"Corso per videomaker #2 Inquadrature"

Ciao ragazzi, io sono Emanuele, bentornati su questo mio canale dedicato alla fotografia e al videomaking. Oggi il secondo capitolo del nostro mini corso per videomaker. Oggi parliamo di inquadrature. Una delle prime decisioni che vanno prese quando giriamo un video è dove porre la camera, cosa inquadrare e cosa invece lasciare al di fuori dell'inquadratura e soprattutto da che punto riprendere ciò che inquadriamo.
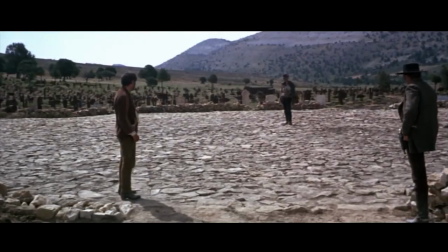Possiamo infatti optare per un punto di vista oggettivo, più distaccato, come se osservassimo la scena da spettatori esterni. Oppure possiamo scegliere un punto di vista più soggettivo, immersivo e personale.
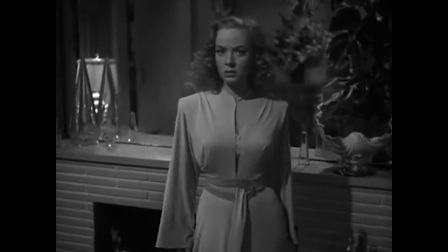Un classico esempio di questa tipologia di punto di vista è il film del
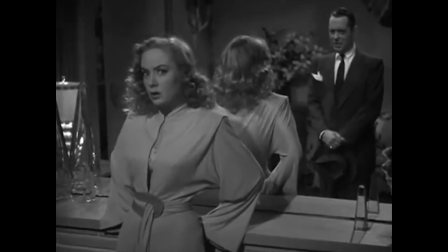1947 Una donna nel lago, girato completamente in soggettiva, dal punto di vista del protagonista. Per cui abbiamo un punto di vista oggettivo più distaccato e un punto di vista soggettivo. Tra questi due punti di vista, oggettivo e soggettivo, ce n'è uno intermedio,
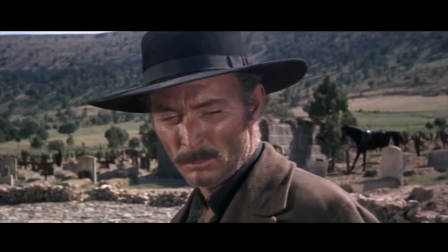col quale si arriva al punto di vista più soggettivo possibile prima che l'altro attore guardi direttamente in camera. L'attore che guarda in camera rappresenta la cosiddetta rottura della quarta parete, si rompe l'illusione che ci troviamo in un film.
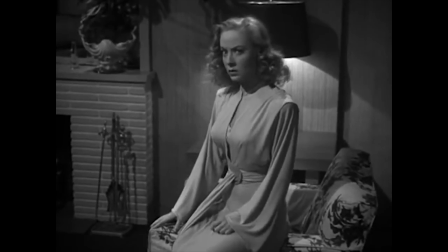Ecco, nel film Una donna nel lago, tutti gli attori protagonisti guardano direttamente in camera, perché quello che osserviamo noi è il punto di vista del protagonista. Ma torniamo al punto di vista intermedio tra oggettivo e soggettivo.
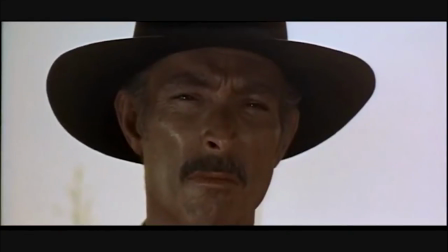Questo tipo di inquadratura è anche chiamata inquadratura punto di vista. La camera riprende il punto di vista dell'attore e più si avvicina alla sua prospettiva, più l'inquadratura diventa soggettiva, ma si ferma sempre appena prima che l'attore guardi in camera. Ma arriviamo adesso alle inquadrature. Possiamo dividere le inquadrature in due principali sezioni, i campi e i piani. I campi fanno più riferimento, diciamo, allo spazio, all'ambiente, mentre invece nei piani ciò che domina è l'elemento umano. Si può fare anche un'ulteriore distinzione, possiamo parlare di inquadrature larghe, che ci danno informazioni sulla geografia del luogo e sull'ambiente,
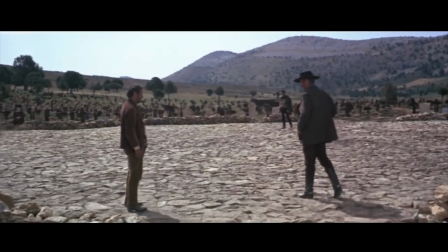inquadrature medie, che ci forniscono ulteriori informazioni, e inquadrature strette, che ci comunicano emozioni. Partendo dalle inquadrature larghe abbiamo il campo lunghissimo, un'inquadratura molto larga dove ciò che domina è l'ambiente e dove non sono presenti le figure umane o se ci sono non sono distinguibili. Il campo lunghissimo spesso è utilizzato come inquadratura d'apertura o di ambientazione per farci capire all'inizio di una scena dove ci troviamo.
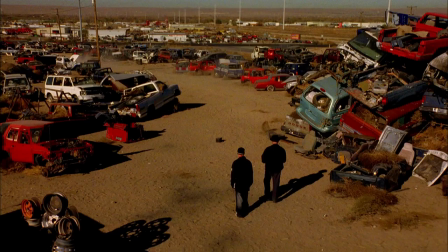Dopo il campo lunghissimo ecco il campo lungo. In questo tipo di inquadratura riusciamo a distinguere le figure umane anche se a dominare è ancora l'ambiente.
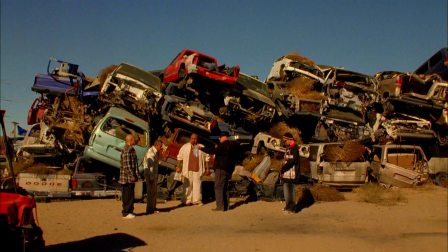Campo medio. Nel campo medio cominciamo a distinguere le figure umane. Riusciamo a capire sia come sono vestite sia l'azione che stanno svolgendo.
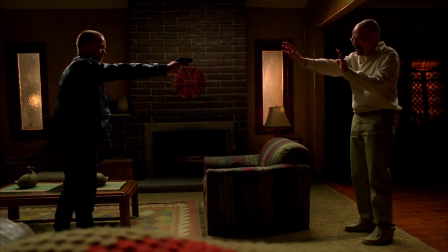Simile al campo medio è il totale, un'inquadratura leggermente più stretta del campo medio che si concentra ancora di più sulla figura umana.
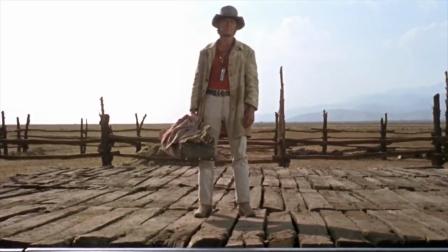Si passa poi alla figura intera e l'inquadratura della figura umana dalla testa ai piedi. Passando poi invece alle inquadrature medie, tra di esse troviamo il piano americano,
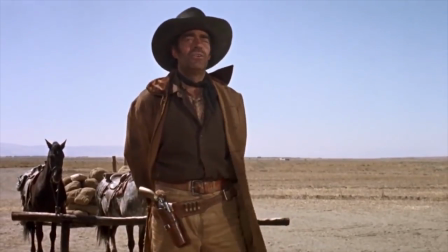che è un tipo di inquadratura nata con i film western, nei quali bisognava inquadrare i cowboy con i pistoleri dalla testa fino alle fondine delle pistole.
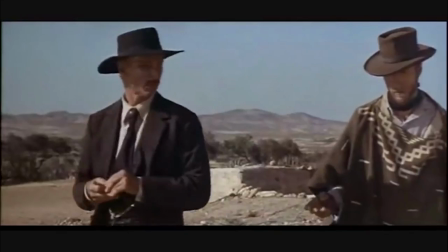Subito dopo abbiamo il piano medio o mezzo busto, è l'inquadratura della figura umana più o meno dalla vita in su.
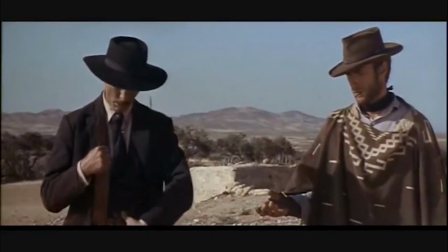L'ambiente comincia a perdere importanza in favore della figura umana e delle sue emozioni. E col piano americano o col piano medio è spesso realizzata la stretta a due,
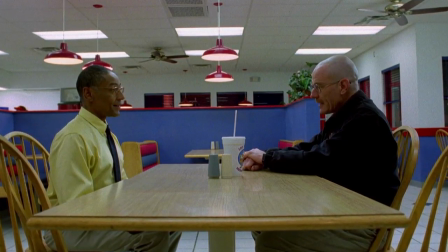inquadratura che contiene due personaggi e se questi due personaggi si guardano l'un l'altro, allora si parla di 50-50. E arriviamo adesso alle inquadrature strette, partendo naturalmente dal primo piano, che è più o meno l'inquadratura dell'attore dalle spalle in su.